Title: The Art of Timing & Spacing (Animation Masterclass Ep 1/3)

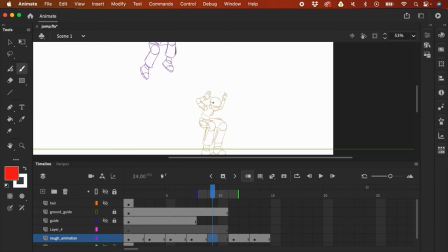(61:26)
Now I'm gonna press F4.
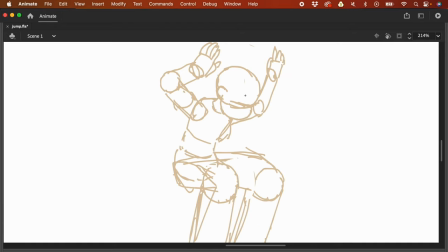(61:29)
So now I'm just gonna copy this head, so a bit looking down. So as the character goes down, she is like looking at the ground, so something like that.
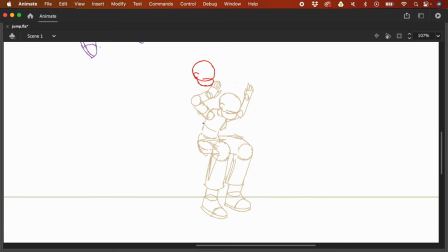(61:45)
And maybe I'm just gonna rotate this a bit. So what we want is, we want a breakdown where the legs are straight. But I want to have the foot,
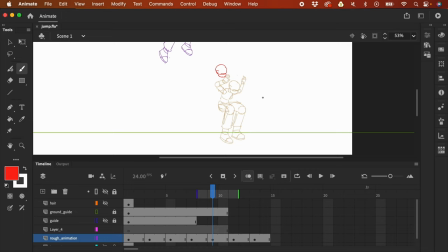(62:00)
I want to exaggerate like the foot a bit to give it a more like visual like interest. And I want it to be the opposite of the breakdown here.
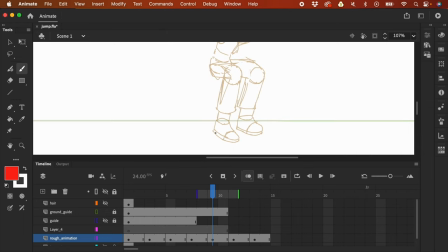(62:11)
So what we can do is, here we will see like the base of the shoe. Like it's gonna look like that.
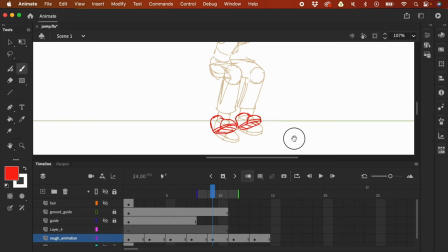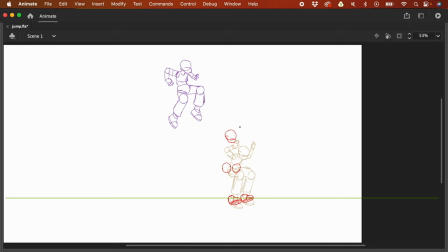(62:32)
And also try to like look at the like path. What is like the path of the jump, right? So it's not gonna be like this. It's going to be like that. So the direction of this should be a bit like a diagonal because of like the direction of your jump.
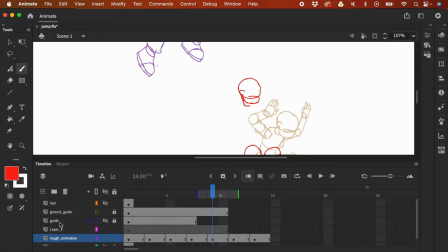(62:53)
And I need again the guide, so I'm gonna reveal the guide, make it visible.
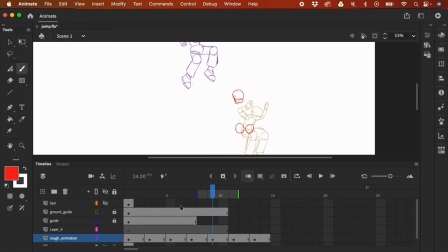(62:59)
And currently it's not visible because the frames of the guide is only up to here, and I'm already working here. So let's bring this so I'm just gonna unlock the guide, and I'm gonna go here and then press F5 so that the guide layer is exposed up to this point.
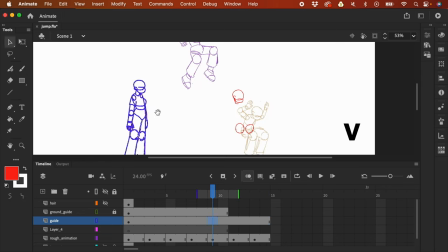(63:18)
And for the guide, I'm gonna select the guide, press V on my keyboard, and then just adjust it here.
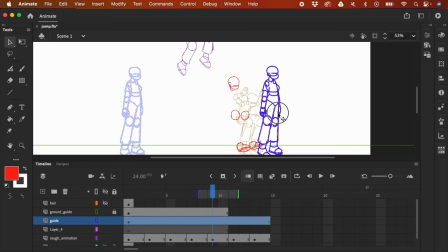(63:25)
I'm not gonna trace this anymore because it's gonna be like a different like pose, but I'm just gonna bring it near so that I would have like a reference on the like size, length,
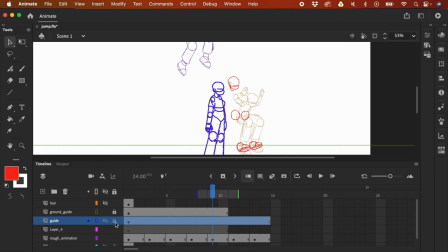(63:37)
and width of the body and the other like body parts. Now I'm gonna like lock this again so that I don't accidentally draw on it.
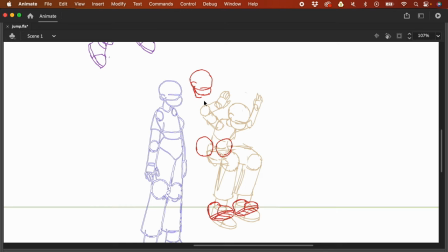(63:46)
Let's go back here, press F4, and then let's draw again the body.
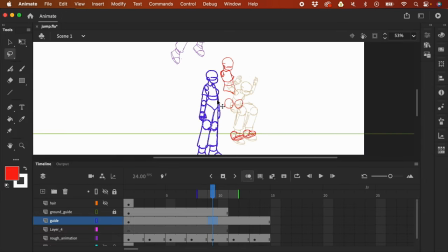(63:56)
So now I'm going to bring the guide here, and I'm gonna rotate it, and I'm just gonna like make sure that my length is correct.
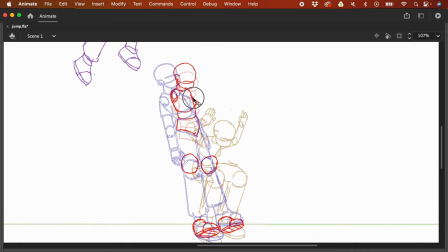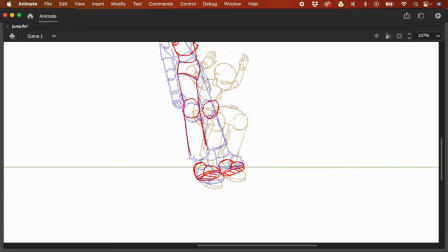(64:13)
And now I'm going to change the direction of the pants,
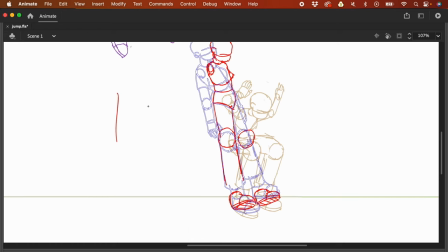(64:18)
because the direction of the pants originally is like this, right? And I'm going to change the direction of the pants to like this because of the perspective change, because of like the angle. Now with this like angle,
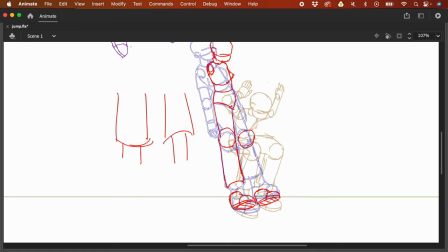(64:36)
we could now see almost like the like bottom part of the pants like that.
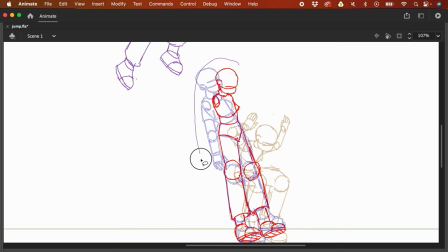(64:45)
I think I could bring this down a bit.
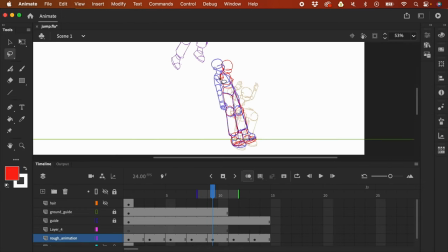(64:50)
And the reason why you don't like want to use the guide like in like everything, because there's like a good case that you want to redraw, because you know, as we move, the angle also move,
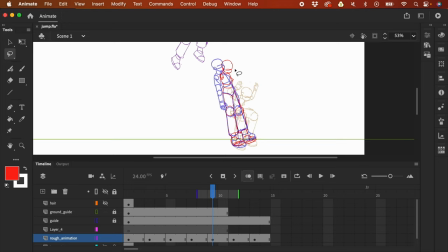(65:04)
the perspective also like changes depending on like the rotation of your character of the object.
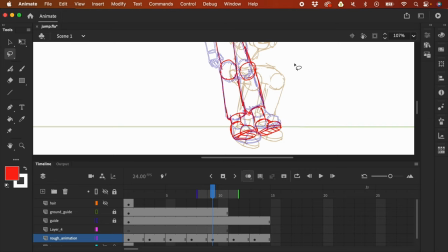(65:11)
So this is like one like example, and because of the perspective, there's also going to be foreshortening,
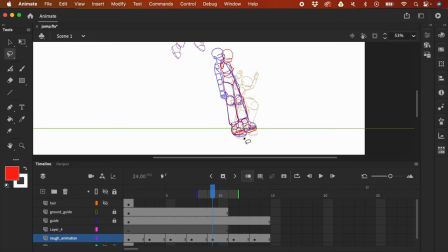(65:18)
so you can't really like use this exactly, but you can use this as a point of reference.
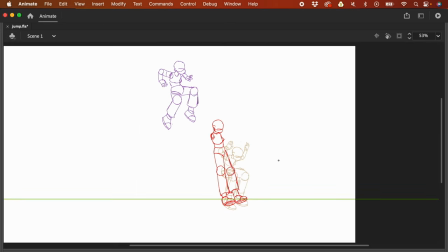(65:24)
So now we'll try to analyze that if the character is like jumping and now preparing for the landing, how would her arms move?